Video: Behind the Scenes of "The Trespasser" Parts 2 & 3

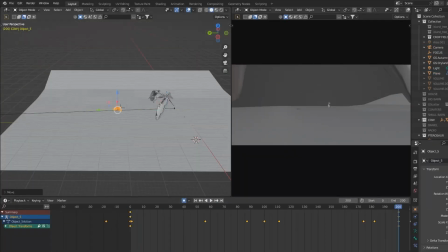I didn't want to keep showing the pair running from one side of the screen to the other.
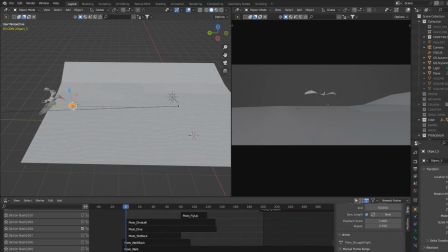I wanted more dynamic shots to keep the energy of the sequence high.
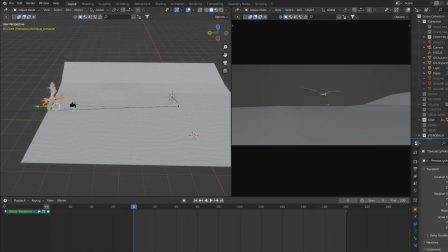I settled on mixing wider shots to convey the endlessness of the terrain at hand,
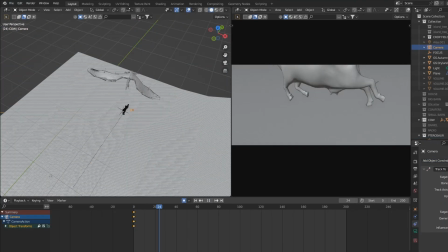as well as closer shots to demonstrate the immediate danger from above.
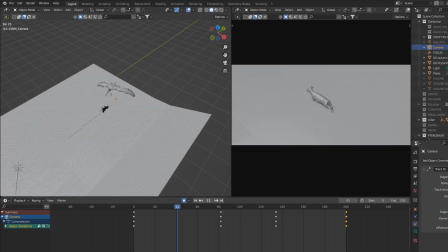Due to the speed of the characters as well as the camera, I decided to not animate the movement of the grass in the field.
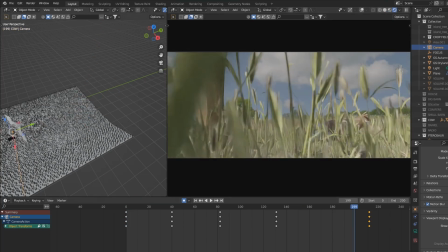This made my viewport a lot more responsive, but it also gave me more creative license to convey movement through sound rather than image.
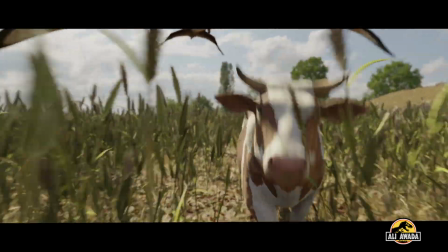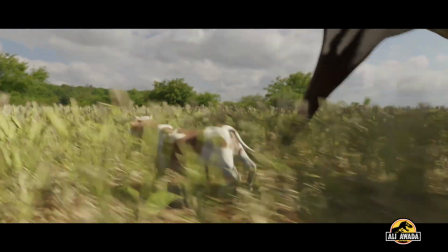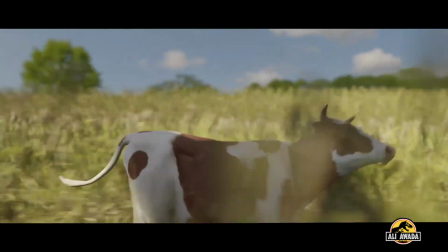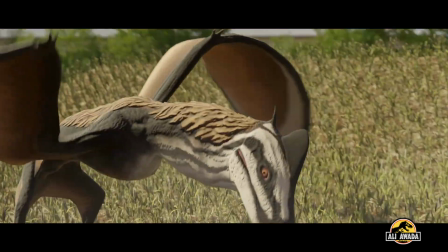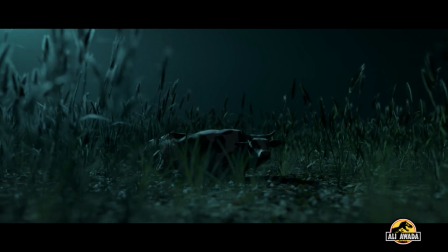I did, however, opt to manually animate the reeds in the night shot of the field where the cow begins hearing movement around her in the dark.
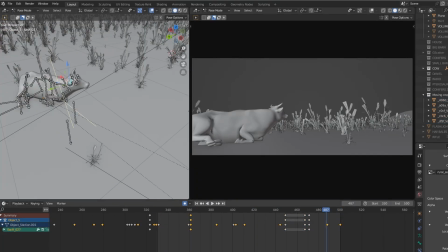The rustling of the grass is an obvious homage to the tall grass scene from The Lost World.
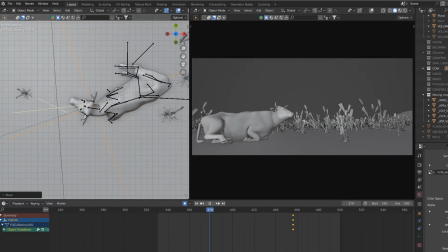This, again, was an opportunity to build suspense simply through audio.
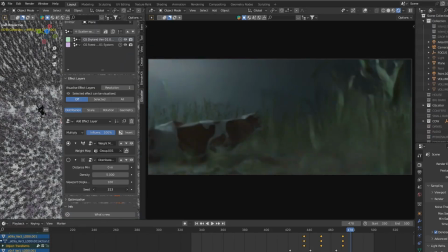Sound here plays a huge part because immersing the viewer into the situation helps the audience empathize with the cow's struggle and fear.
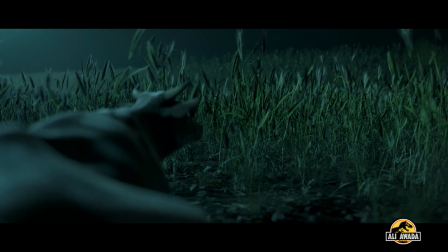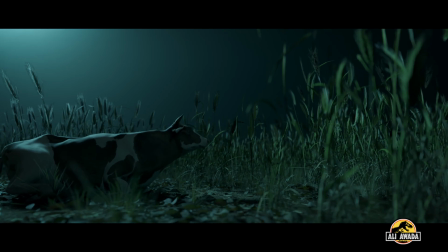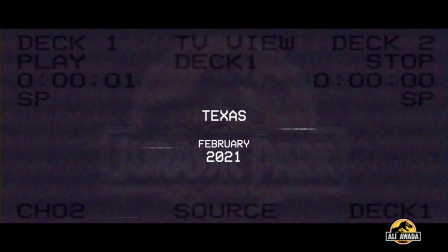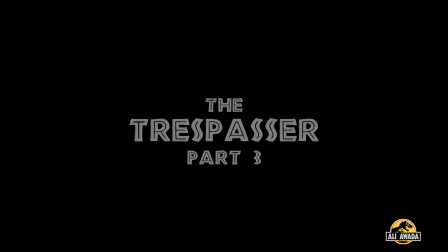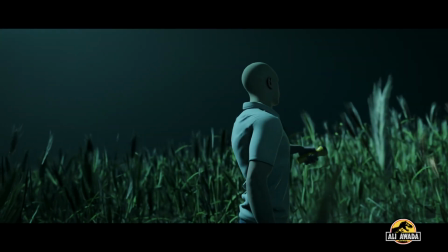Part 3 picks up in the crop field, where we get a glimpse of the danger in the tall grass.
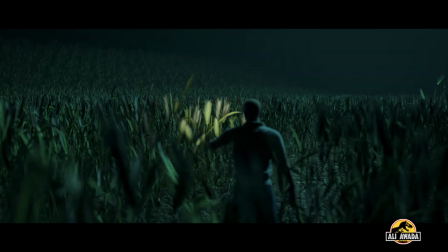But I didn't want the main conflict to occur here. I wanted to replicate the claustrophobia I felt when the raptors hunted the kids in the kitchen.
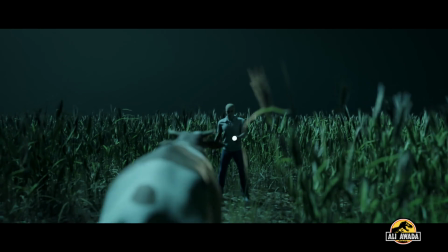I didn't want a chase sequence in the grass. It's been done before, and I wanted something a little more complicated.
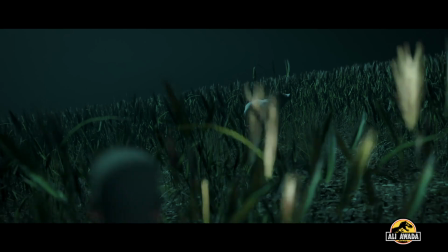I wanted the velociraptors in the house.
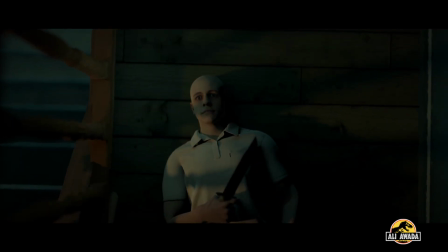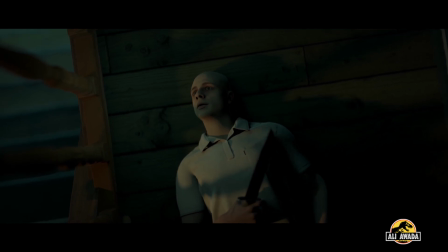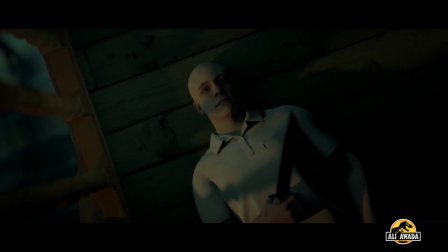The shot of the raptor walking through the house was inspired by the same shot in No One Will Save You.
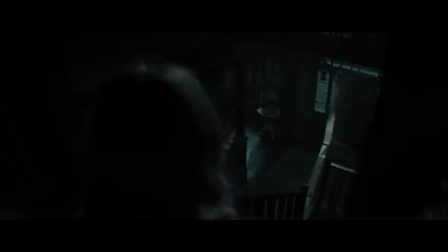I was floored by how simple and effective that shot was. I remember the hairs on my neck standing when I watched that scene,
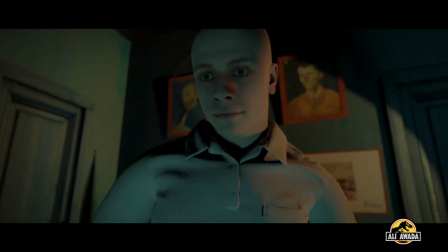which is when I made the decision to dedicate the introduction of these creatures to be in the same vein. Simple and effective. No music, no fancy camera work. Just the haunting sounds of an animal's footsteps across floorboards. I followed through with the suspense until the build-up of the dinosaur's reveal before it is stabbed and killed.